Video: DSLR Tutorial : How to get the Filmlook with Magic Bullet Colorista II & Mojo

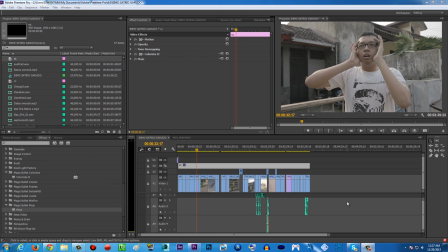Hello guys, Terra Arts Movie here with another super duper exciting tutorial,
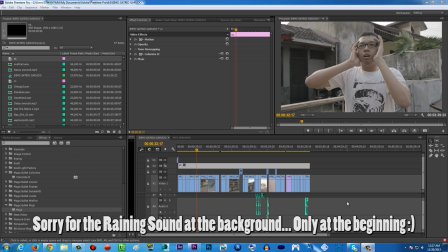and today I'm gonna be showing you how to achieve some movie look or film look or
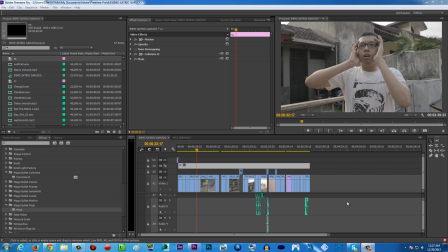cinematic look or whatever you wanna call it with your DSLR footage. Now, I know that to achieve some movie look there's a bunch of things that you gotta do.
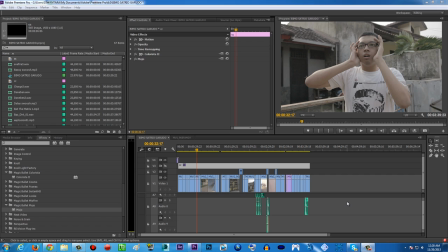Cinematography is the most important thing, but today on this video tutorial I'm just gonna be focusing on how to achieve the mood for your footage using some color grading softwares. So basically we're gonna be using two softwares from Red Giant Softwares.
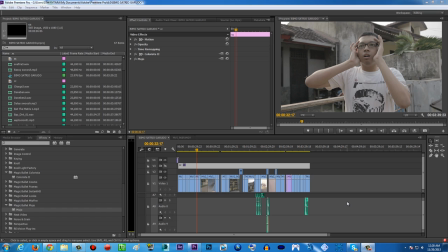I'm just gonna be giving you the link on the description below to buy this software. Remember that this is not came with Adobe software. This is a third-party software that you have to buy it first and install it. Alright, so let's just get started.
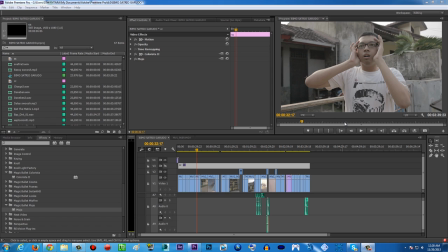So what is color grading? So for example, I shot this footage right here with a flat profile using my Canon 5D Mark II. What is flat profile again? Flat profile is where you gonna turn down your saturation, your contrast and everything from your camera, so you're gonna have some flat profile.
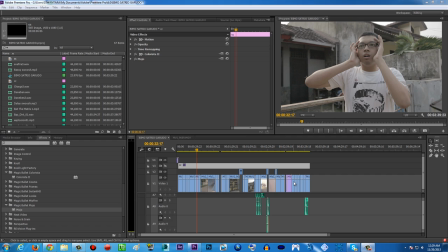So basically later you can put it in your editing software on the editing process, and you're gonna color it with the color grading softwares. That's it. And for example, this is before, this is after. There you go, boom.
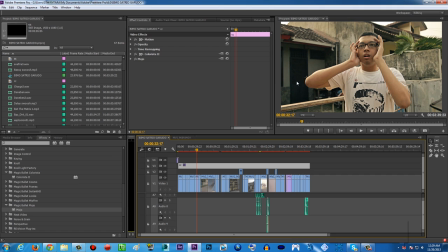And before, after, as you can see here, there's a bunch of color, and we have some yellowish lighting and bluish a little bit bluish greenish shadow here. So basically this video is some parody video, so it's gonna be funny. So I want to make it
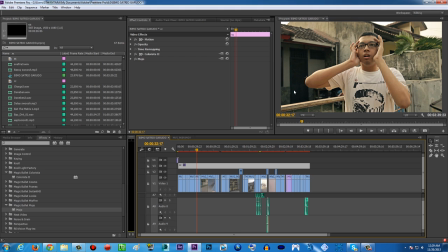there's gonna be a lot of saturation going on, and then but I also want to make it looks like some action movie. So it's like combination of saturation, lots of saturation, and you know, some action movie going on here.
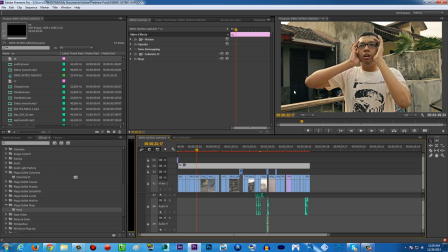So so that's it. That's what I want to teach you guys. So basically to create a mood for your movie, and you have to understand that. So for example, if I want to make a funny video, I can't put like for example here,
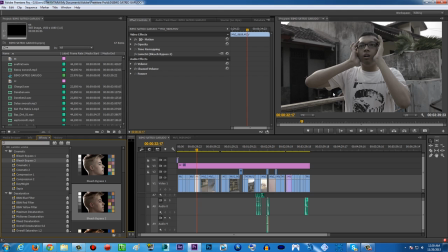just go to the Lumetri looks and maybe this bleach bypass, and I can make it like this. This is a perfect maybe for some horror movie with less saturated or whatever.
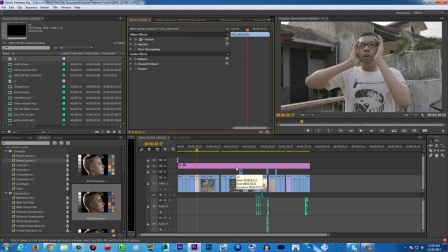But yeah, so you basically you have to match your color correction and color grading of your video to match the feel or the purpose of the movie itself.
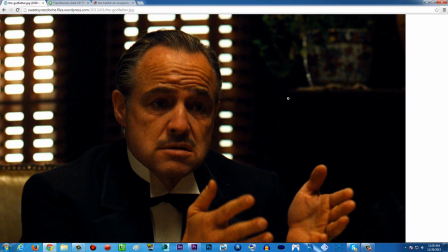So for example, another example here for a real movie here, The Godfather here, we got some yellowish brownish color for the movie because the movie is all about the mafia movie from the 1945, and yeah, it looks good.
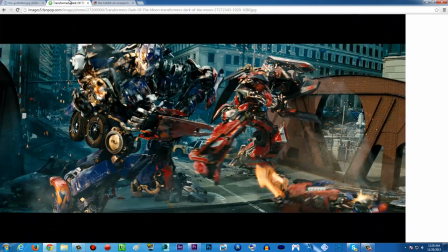It's they want to make it looks old, like for example, and yeah, it's perfect color grading for this movie. Or another example is Transformer. We got some typical blockbuster color grading here with yellowish lighting and bluish shadow here, like what I did right here for my video.
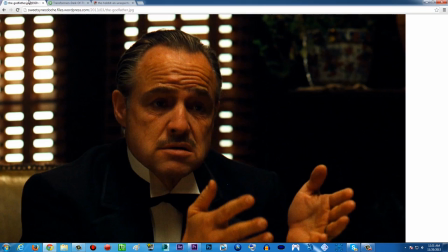And yeah, a typical blockbuster, and it's perfect for action movies.
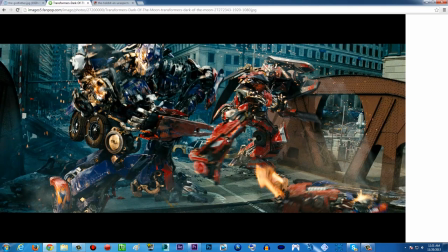So for example, if you're gonna put some color grading like this with yellowish brownish color to this action movie, is gonna look weird. So basically that's the logic there. I hope you understand that. So you can't, you know, color grading can you know,
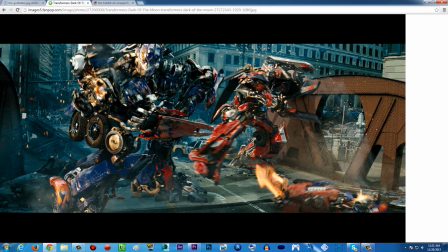sometimes screw up your mood, if the mood of your movie, if you didn't you know, make it right.